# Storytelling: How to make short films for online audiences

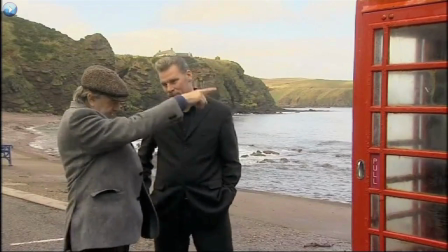Well, obviously we wanted more of a prominence,
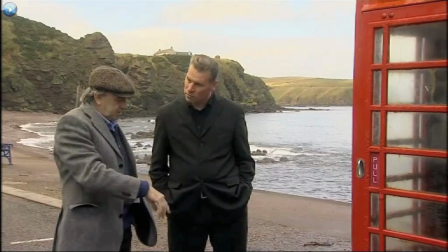so we stuck a fake phone box, a plywood phone box on the end of the far corner here.
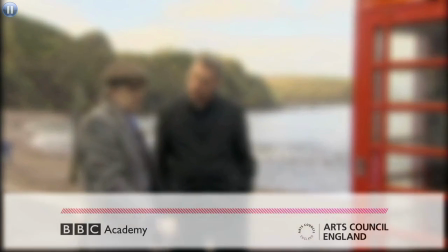Another secret. It's in the wrong place. I really feel I'm finding out stuff as it happens.
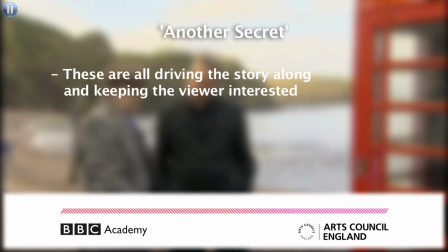Now, we all know that this can look really hammy if the reporter tries to look surprised on the 5th take. So, why not play a trick on them? Why not set up some stuff that they don't know about, or keep a story from them, so they can be genuinely surprised when you roll the camera?
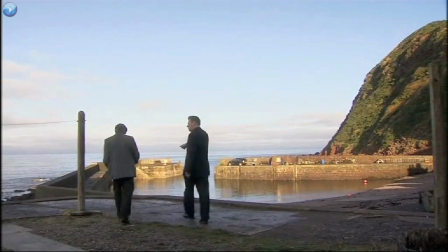And here is where the phone box isn't. That's where the plywood phone box was, yeah.
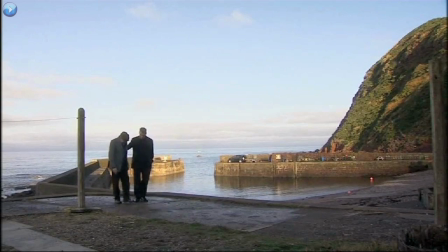Just stand with me where it was. Right. Just. There we go. Here we go. So I'm in the Local Hero phone box with Bill Forsyth. And of course, standing where the phone box was is the ultimate fan thing to do.
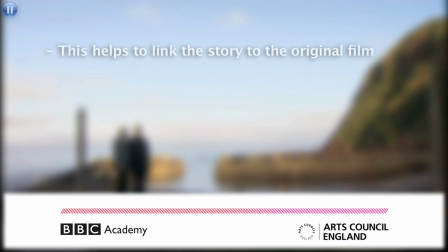So that's the role. What can they do that will be the ultimate buzz for a fan? Again, it's seeing things happen in front of the lens, doing stuff, rather than just talking about it.
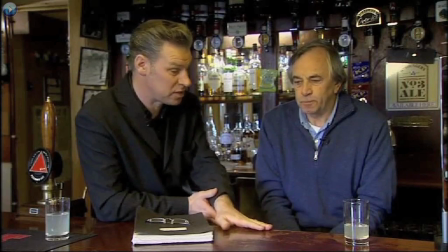There's a key scene which takes place at this very bar. It's a really moving scene.
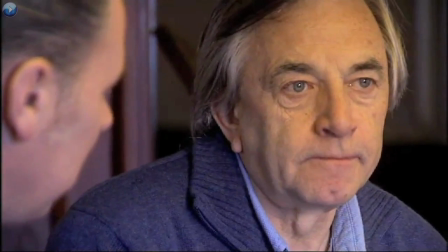Is that how you felt about the life that you portrayed in the village of Local Hero?
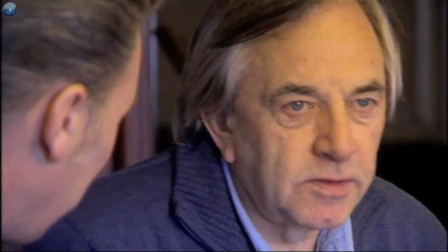I think it was something in the air in the 80s.
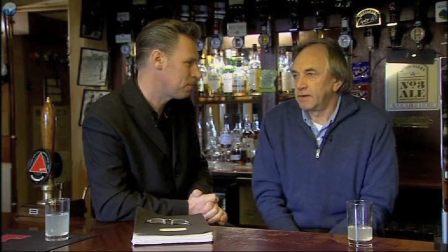I think people were losing it slightly because it was a kind of decade of excessive, acquisition, all of that stuff.
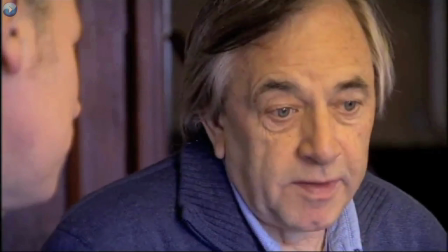It was saying something which was important.
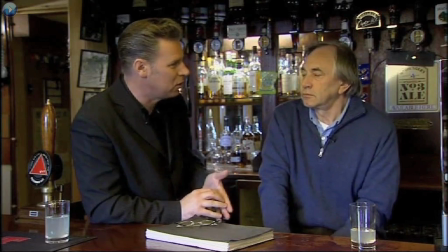I think it's, despite the fact that it's a comedy, it's absolutely on the edge of, sadness and heartbreak for almost its entire running time. Wish I could do that again.
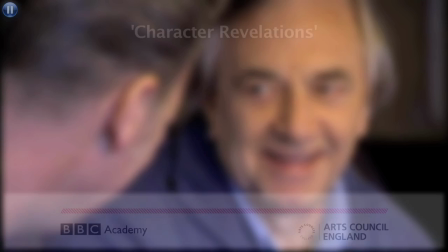The questions in the bar really move the story on, because for the first time again, Bill reveals something.
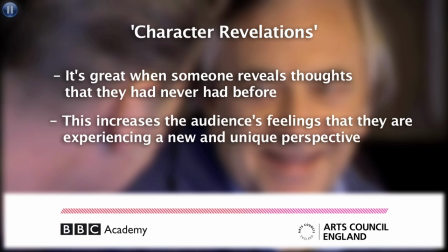So we come out feeling like he's discovered something new about the film too.
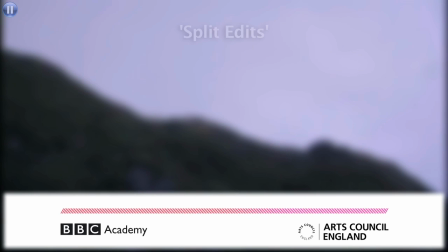Wish I could do that again.
This is a good example of either when picture leads sound or sound leads picture. Here the sound is bled over the pictures until we find Mark Commode for the piece to camera. We call this a split edit, and it's a brilliant way to drive a film along.
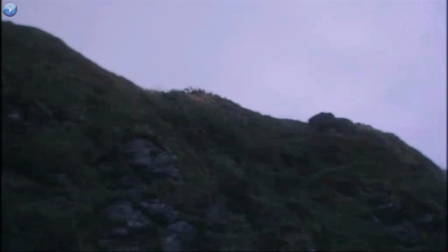I'll try.
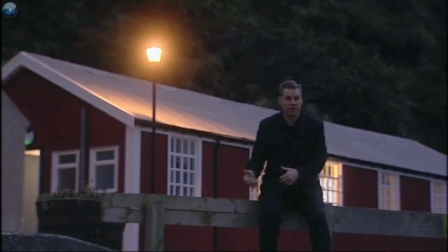Local Hero may have put Pennon on the movie map, but last year it hit the headlines again when a mudslide came down off those rocks.
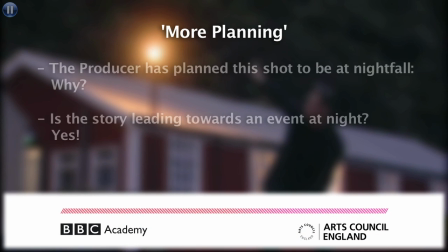As you can see, the day is getting longer, and that means the producer of the film has planned her pieces to camera way before they got to the island,
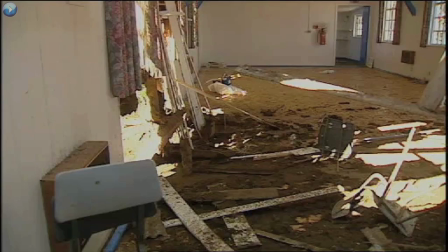knowing what she needed, when and where.
And pretty much destroyed the village hall behind me.
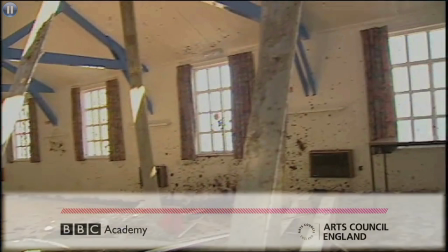The shots inside the village hall must be archived, so always remember to ask, do you have pictures of that?
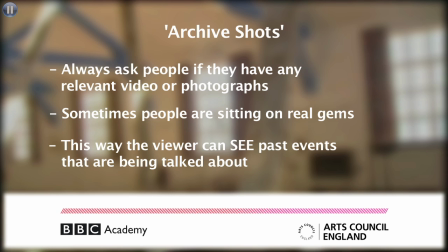Are there photos of that? Because we always want to see what we're talking about, and you'll be surprised what little gems people have stored away.
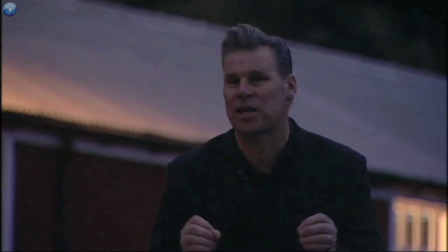And tonight, it's going to be reopened. So we've decided to celebrate by laying on something very special for the locals and for Bill Forsyth.
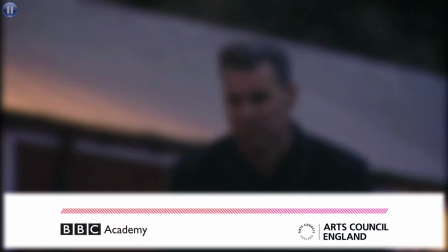Again, the piece to camera teases the very special for Bill Forsyth. Again, its audience plays along.
Have you got it yet?
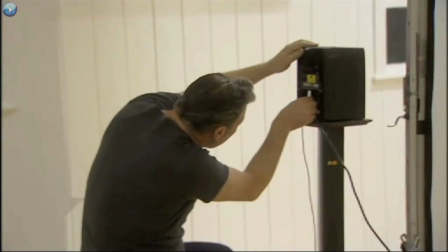And what better way to celebrate Bill's return and help the village reopen the hall than an anniversary screening of the movie that made them both world famous?
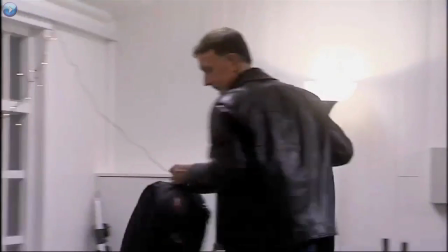There's a bit of a risk involved in all this because we've got seats for about 50 people. Only 6 people actually live in the village.
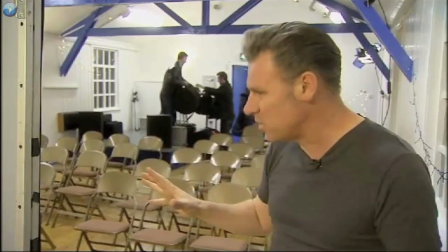It's slightly wonky. Everything's set for a great night. All we need now is an audience.
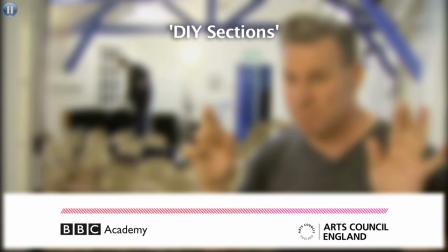DIY sections always work on camera because they're the ultimate before and after, the stuff that morning television thrives on. Also, it's an easy way to add the famous television word jeopardy to your story.
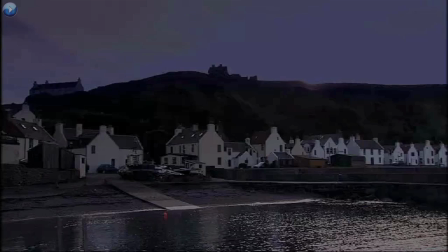We have to wait to see what happens.
Great to see so many of
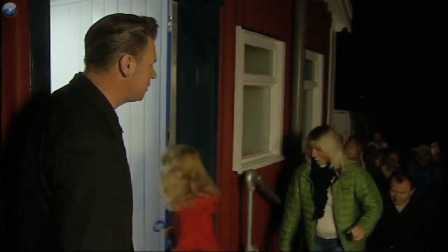you here. Take a seat wherever you want. Any seat you can find. We're going to have more people here than we have seats. We had a packed house, but there was one seat reserved for our very special guest.
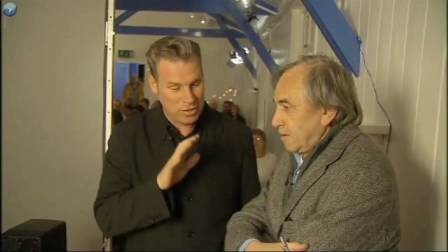When was the last time you actually watched Local Hero?
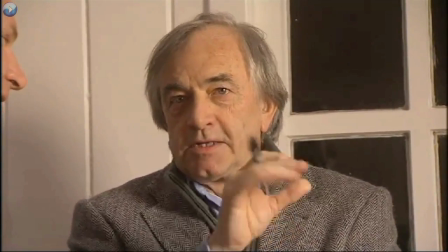I think about 23, 24 years ago, I plucked up the courage to put it in the video machine at home, and then I didn't really get to the end of it for some reason.
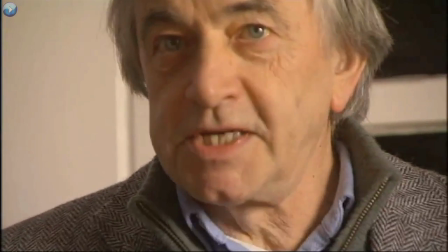You know that I think it's one of the greatest movies ever made, but how do you feel about it? If I'm going to watch it anywhere, it's going to be here. So I'll promise that I'll sit through it this time.
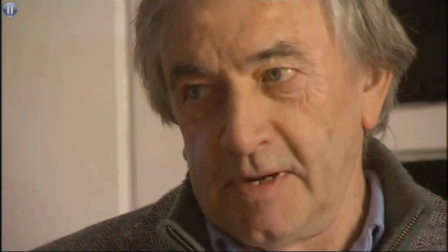I really will.